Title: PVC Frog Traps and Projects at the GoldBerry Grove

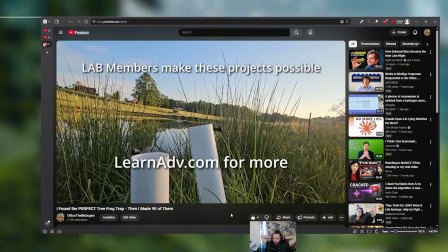3954s
So that last part of the video is definitely what I want to do more of in the future.
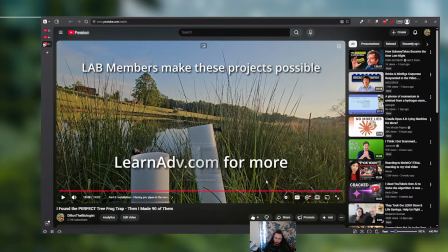3963s
And what I mean by, I want to do more of this, I really, really, really liked this whole intro.
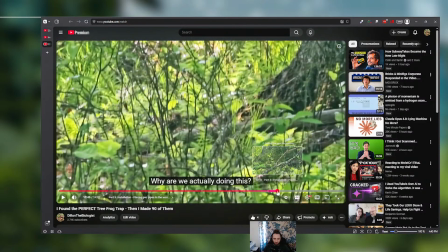3972s
This whole kind of walking through the woods,
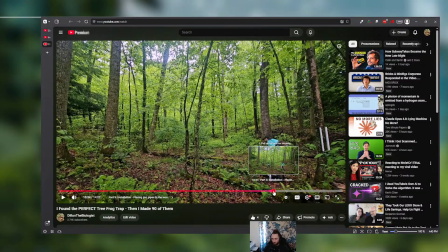3975s
getting all connected to the beat of the music and all that, and doing some like fancy editing tricks and all that. I want more sequence breaks like this where I just do fancy editing with the B-roll that I take.
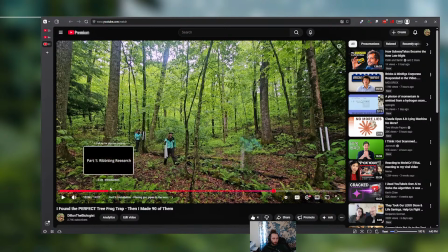3991s
One, just from a production standpoint, it's a lot faster than having to do obviously these highly edited pieces.
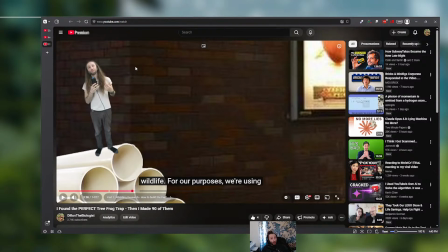3999s
These I want to save for educational portions where we are explaining a concept. However, what I want then is basically imagine this exact same video, okay? But then right at the intro,
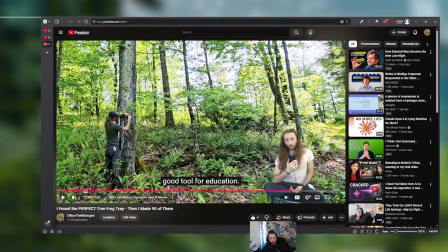4018s
I have a whole section like this, but it's us assembling the pipes. So that was something that I think I should have added to the video, right? I should have done, but with the way I set up the narration and the script and here's, we did this, we did that.
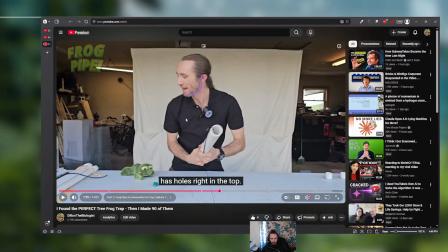4036s
And then I have this ShamWow skit. It was just kind of hard for me to fit it in with the footage that I had. I had limited footage from the first part as well, because I really only thought about this one scene,
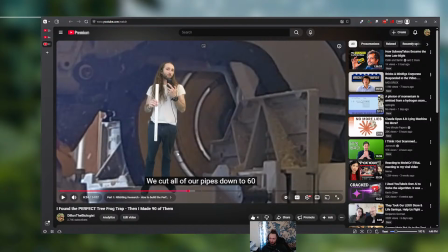4052s
about me standing in front of the cutter thing. But when I went to add it in, the narration didn't work for this part of the scene, and I wanted it to be a multi-minute long scene, and it ended up just being a few seconds because it just didn't work with the narration.
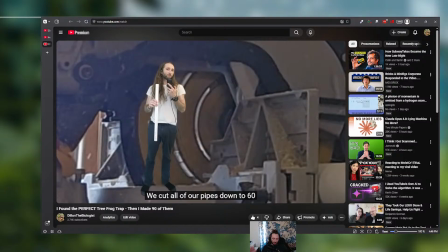4072s
So this was just sort of a thing of the idea got sort of clogged up with the execution, and all of the elements work and have their place, but altogether it just didn't mesh the way that I wanted to.
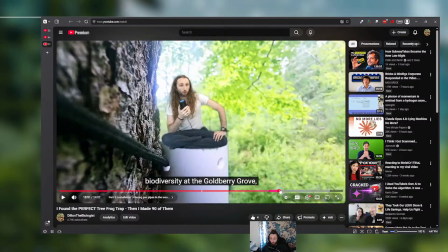4085s
But I also really love this last part, a lot.
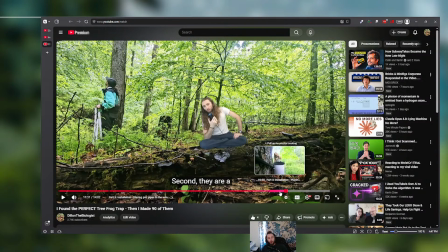4089s
And so it kind of sucks that it's my favorite part is at the end, when something like this should be at the beginning, right?
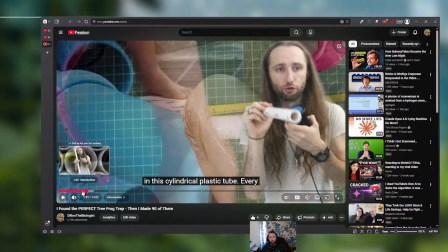4097s
So I kind of did it with this portion right here. What I think I would have done is replace this whole rant
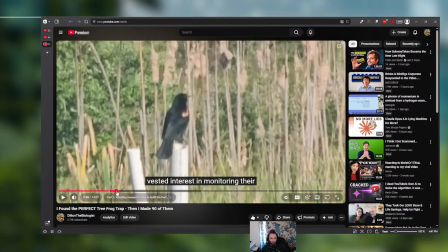4105s
I had at the start with a better introduction of what we're doing at the Grove, right?
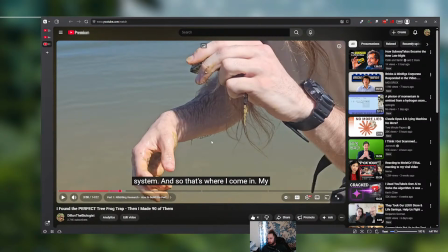4112s
So, we have this footage of me catching a pickerel frog. I think I would have maybe done a little bit more in between and added more of these sort of B-roll breaks. I just did not develop a narrative that fit these B-roll breaks, if that makes sense.
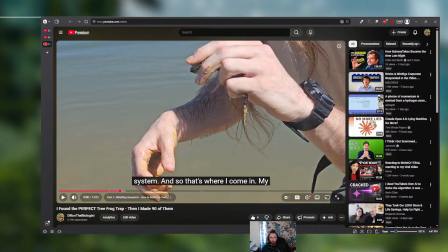4130s
When I tried to add them in, it just felt like we were getting distracted from the story. Which unfortunately makes this last piece feel out of place
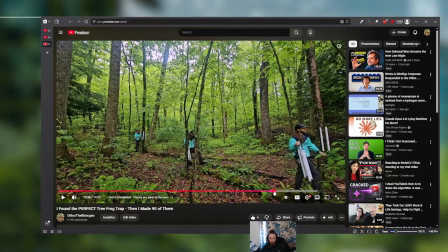4144s
even though it's not, right? It's like this is what I wanted throughout the whole piece. Like I wanted this, funky, you could see it here.
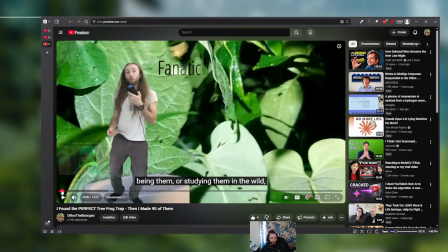4158s
Like I started here at the pond and whatnot. So I think I just like didn't connect our starting point to our ending point very well.
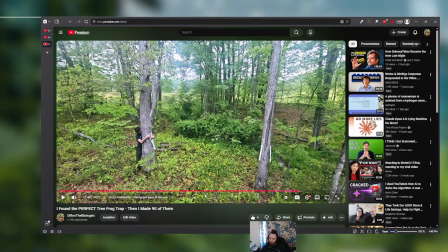4166s
That's ultimately where I think I made my biggest mistakes. And again, something I'll do for the future.
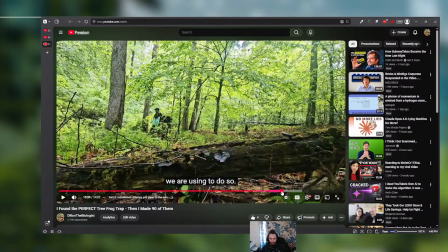4172s
And like I do want to state that like I am being very critical of myself, but it's not a big deal. It's not in a mean way. It's just I want to like talk through like what I'm thinking, and these critiques are how we improve, and I need to be able to self-critique.